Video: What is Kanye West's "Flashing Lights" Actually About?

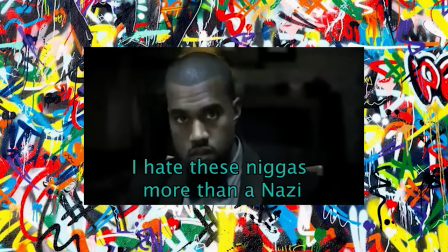0:00 These niggas got me. I hate these niggas more than I call.
Well, this line certainly takes on a new implication for Kanye these days. What up, y'all? Rap Critic here, and I typically want to avoid, in general, talking about Kanye at all at this point.
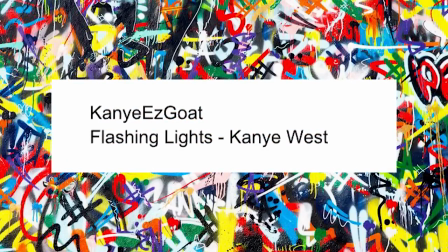0:15 But this was a request by a user named Kanye Easy Goat, so I get the feeling I wasn't going to be able to convince him to change it.
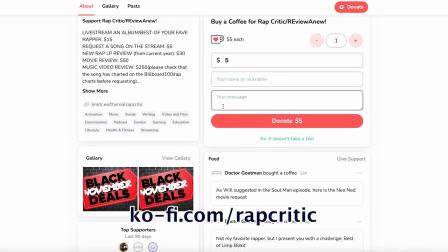0:22 But hey, before we get into the breakdown, if you'd like to support the show or make a request, head on over to ko-fi.com/rapcritic, where you can donate what you want or request reviews of songs,
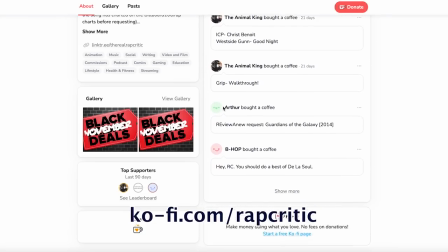0:31 albums, and movies, as well as get music livestream requests, which, if you just want to chip in something small, is your best bet, since those are the lowest prices right now.
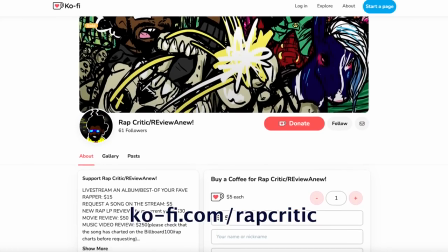0:37 Plus, you'll get your request processed the quickest way, since that's the shortest line at the current moment. So get with it, act like you want it, and let's get into this review.
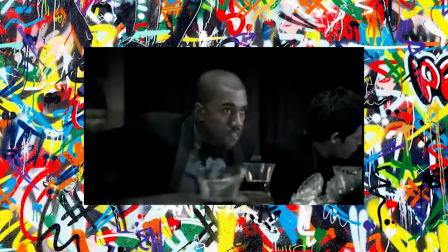0:45 So let's talk about Flashing Lights, the fourth single from Kanye's Graduation LP back in 2007,
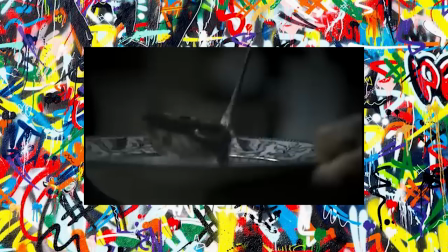0:50 when the inflated ego was still just about matching the quality of the music enough for people to give him a pass. And this single is a perfect example of the grandiosity of his music by this point.
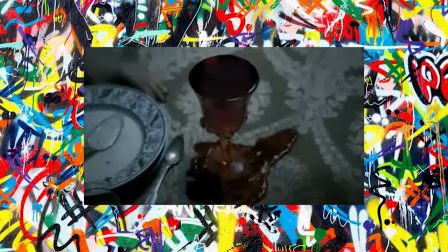0:59 The instrumentation is big and epic, almost like the strings are gusts of wind filling up the cavernous space left by the open, booming drum track.
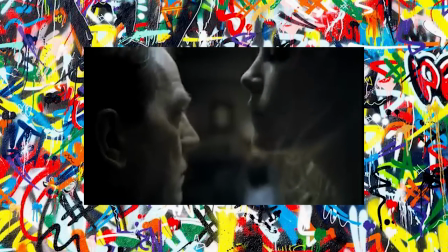1:06 With the chick on the hook who says flashing lights in an inflection that literally no one would say those words in unless you were drunk at night and just got confronted by a UFO.
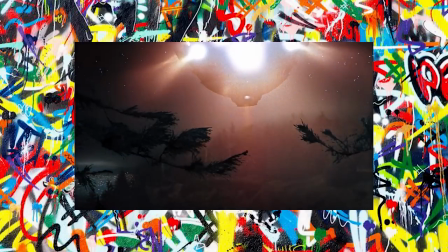1:16 Are those flashing lights? And of course, we'd be remiss to not mention the music video and the two alternative versions.
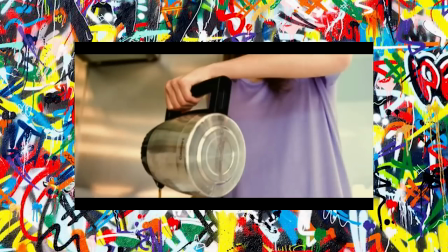1:23 Now, apparently those vids leaked and weren't meant to be public, but for what it's worth, it kind of felt like it was part and parcel to the late 2000s bigness of a Kanye project.
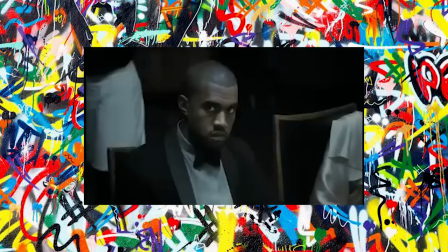1:31 He was so creative and bursting at the seams with ideas, it felt like part of the mystique for there to be even more to the picture of the visual representation for this epic single. And it was like, half kinda cool.
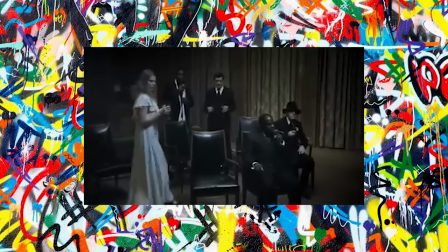1:40 Like, don't get me wrong, the German expressionist version with the confusing but visually striking murder mystery plot was pretty fitting for the song's heightened feel,
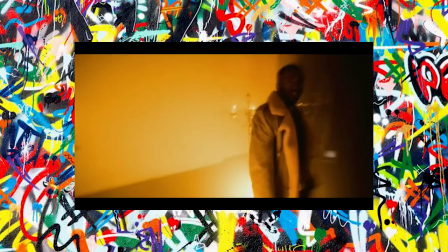1:48 but the other version was just a kind of basic pitch one that is just about a vapid girl who parties all day and doesn't take life seriously,
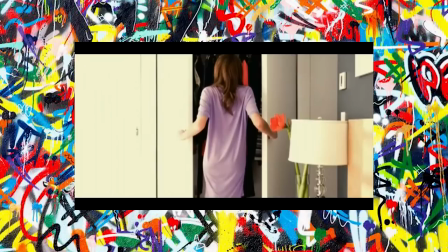1:54 but it's hard to watch because it's all edited in this eye-irritating picture montage that makes you feel like someone slowed down the frame rate in your eyeballs.
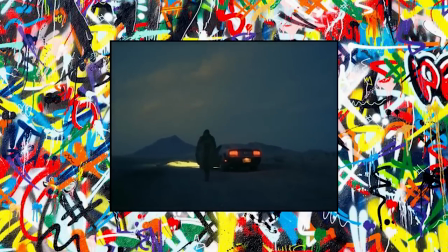2:01 But I think it was the allure of the sparseness of the original official video that made it feel like there had to be more to the story just around the corner somewhere.
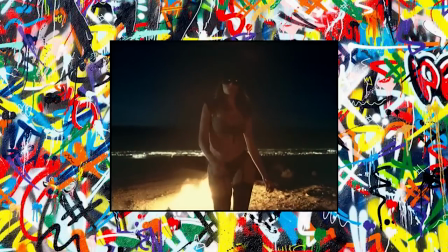2:08 Like, it's just a couple slow motion shots of a woman driving somewhere to burn her clothes and reveal Kanye
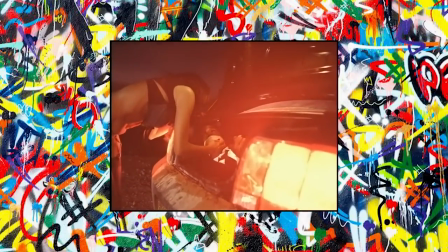2:13 tied up in the back of a car only for her to lovingly stroke his face right before stabbing the absolute life out of him with a shovel.
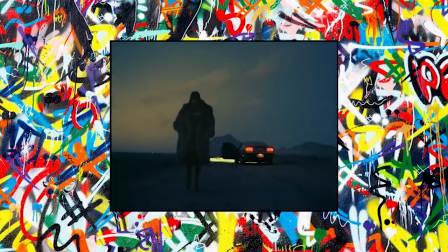2:18 But just from those moments, you can infer the dynamic of what's going on. Those are probably expensive clothes that he bought for her, but she's lighting him on fire to show how it no longer matters to her. Maybe he played just too many games and went too far this time, so she's setting ablaze the material trap that he used before in order to purchase her tolerance for his antics.
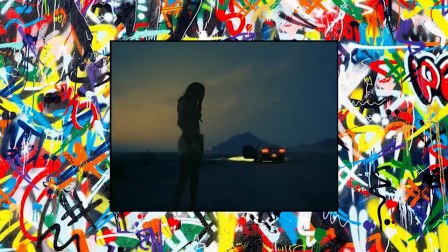2:34 And I say as much because it feels like it's an aspect that ties into the themes of the song's narrative.
She don't believe in shooting stars, but she believe in shoes and cars.
Immediately we're set up with a character who isn't fond of lofty goals or aspirations, just wealth and status symbols.
Wood floors in a new apartment.
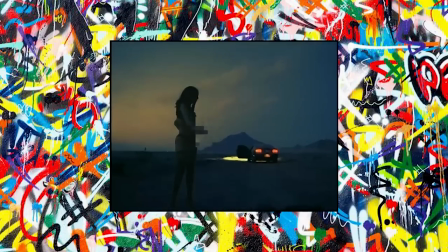2:51 Now, I've heard it said that this song isn't just about a relationship between two people, it could also be seen as a metaphor for his relationship with his fans. And while I can't see that in some aspects of the second verse, the first verse just has too much detail that makes it sound like an actual specific person for it to be metaphorical. Like, does his fanbase collectively like wood floors in their new apartments? Like, no, that doesn't make sense.
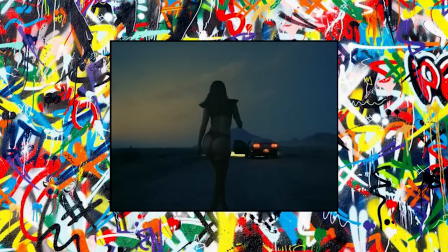3:10 That's too specific to not be about a particular person.
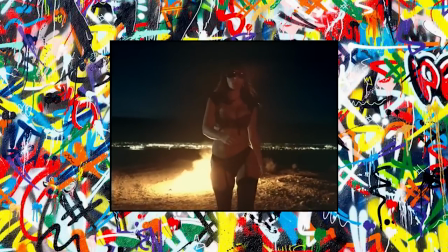3:12 No, it seems like it's just the narrative of a girl enjoying her new life with her rich rapper boyfriend who can get her anything, with some fun wordplay strewn throughout.
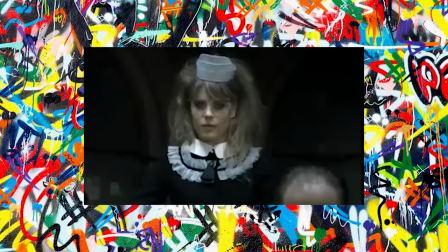3:24 But it sounds like there might be some trouble in paradise. Because while he just wants to chill out and go on vacation, she's apparently starting all the drama in the relationship.
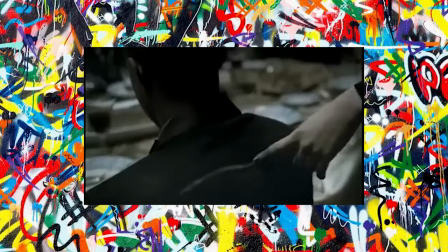3:31 Which, knowing Kanye by this point, makes me a little skeptical about the idea that it's her who's enjoying perpetuating the drama, but okay, it's the narrative of the song. Wait, what if your favorite author's Stephen King, though? Not a lot of breathtaking exotic vistas in upper New England.
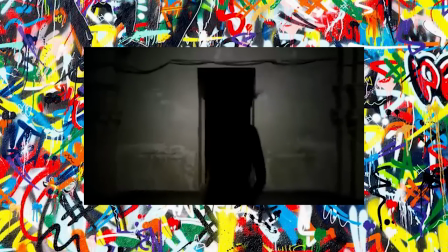3:49 But okay, the point is that, I'm showing you such a nice pampered life, what's there to complain about? But then this next couple of lyrics happens.
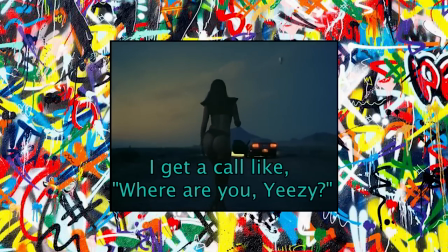3:55 She in the mirror dancing so sleazy, I get a call like, where are you, Jeezy?
And it's like, oh, well, everything was going just good though, wasn't it?
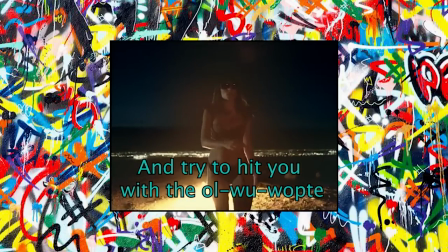4:03 Well, where did he go? Then he says this line.
I tried to hit you with the old wacky.
And for years I had no idea what the hell this meant.